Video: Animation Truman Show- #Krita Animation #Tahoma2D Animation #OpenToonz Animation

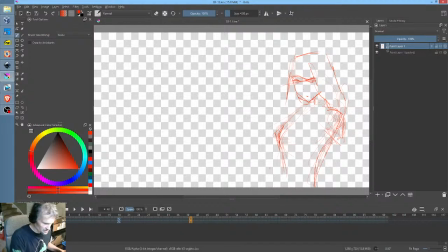I'm gonna probably reuse this just because it just saves me some work. I don't want to redraw it for no good reason. So I'm just trying to feel it here. Boom. Boom, right about there.
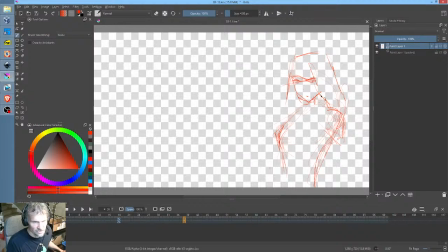Yep, draw your start drawing and your destination drawing, then in between them. Okay, fine. So I'm going to do that. And I am going to cheat a little bit in the sense that I'm not going to redraw stuff just for the thrill of redrawing it.
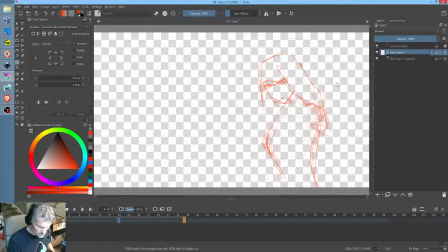Sometimes I do that, but not here today. Okay, I don't like that. I want more of a
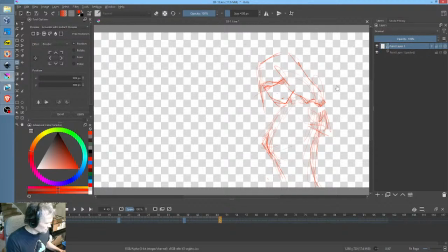cynical sort of tilt to the head. I hope that makes sense.
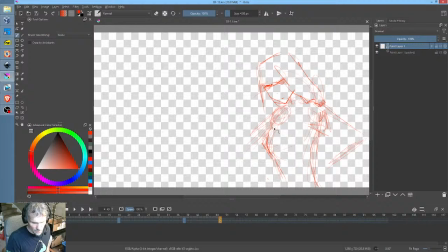Okay, so now there is one problem here. Maybe, let me look at this. Actually, we probably could put the little hint. Just put a hint of her forearm right there. That probably is going to be okay. So the basic problem we have here, as I see it, is she's going to
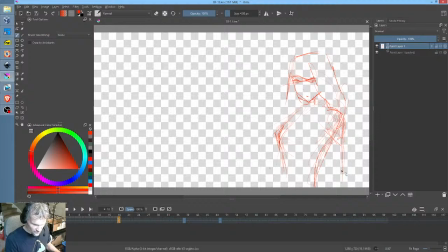come back here and her arms just fall down. And there's just this moment of, what? Okay, this frame is not supposed to be there. That was a mistake on my part. So the problem here is that she's falling forward. Okay, so this is something you guys want to think about.
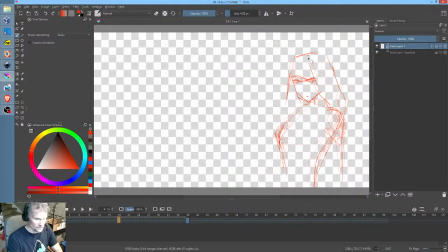I'm just putting it out there for those of you who want to think about these things. If you draw a line through your character, okay, down to the ground, you know, we really naturally, our bodies want to sort of keep our head, you know, balanced.
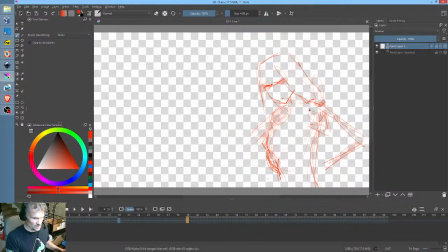This shot is problematic because she is literally falling over. So if I'm correct that the tilt to the head is kind of appropriate, it's like the right attitude, then probably the body is wrong, because really her body needs to be,
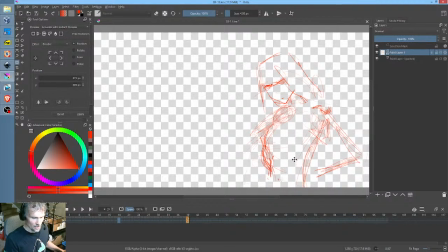we need to get her head over the top of her center of gravity. That's definitely better. And Ross, since you're here, at any time I invite you to you know, weigh in and give me your
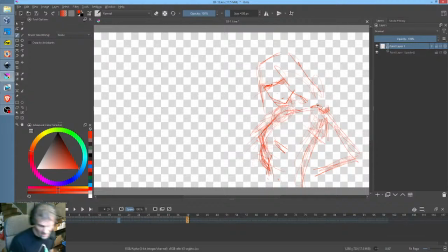criticism too. But I think this is something that I've neglected many times in the past, and I'm sure a lot of the people who come around here probably need to hear this. You really want to, if you're drawing a character, even if the character is in motion and, you know, it's like some sort of action thing or something here, like maybe this is kind of Spider-Man,
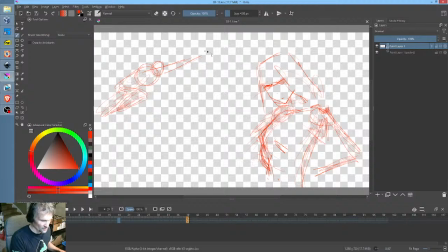you still want to be thinking about, I guess that is a crappy example because he's more or less flying, but so let's try something better. Whatever you have going on with your character, you want to be thinking about what their center of gravity would be.
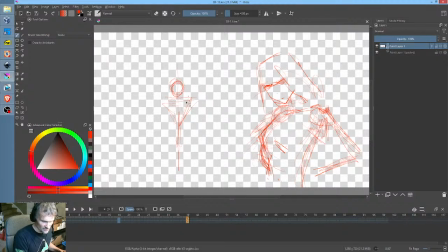They are going to have the proclivity to try to keep their head above the center of gravity, and of course you can, part of the tool in your toolkit is to deliberately make them off balance so that you can then use motion to resolve it. But you want to resolve it, you know what I'm saying? So you know,
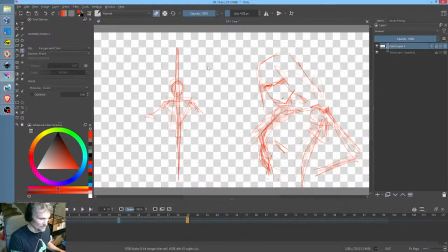think about what that line is through the character that would suggest to you where their center of gravity resides. Okay, so in this case, this feels pretty good. You know, she's kind of like, huh? And where are we supposed to?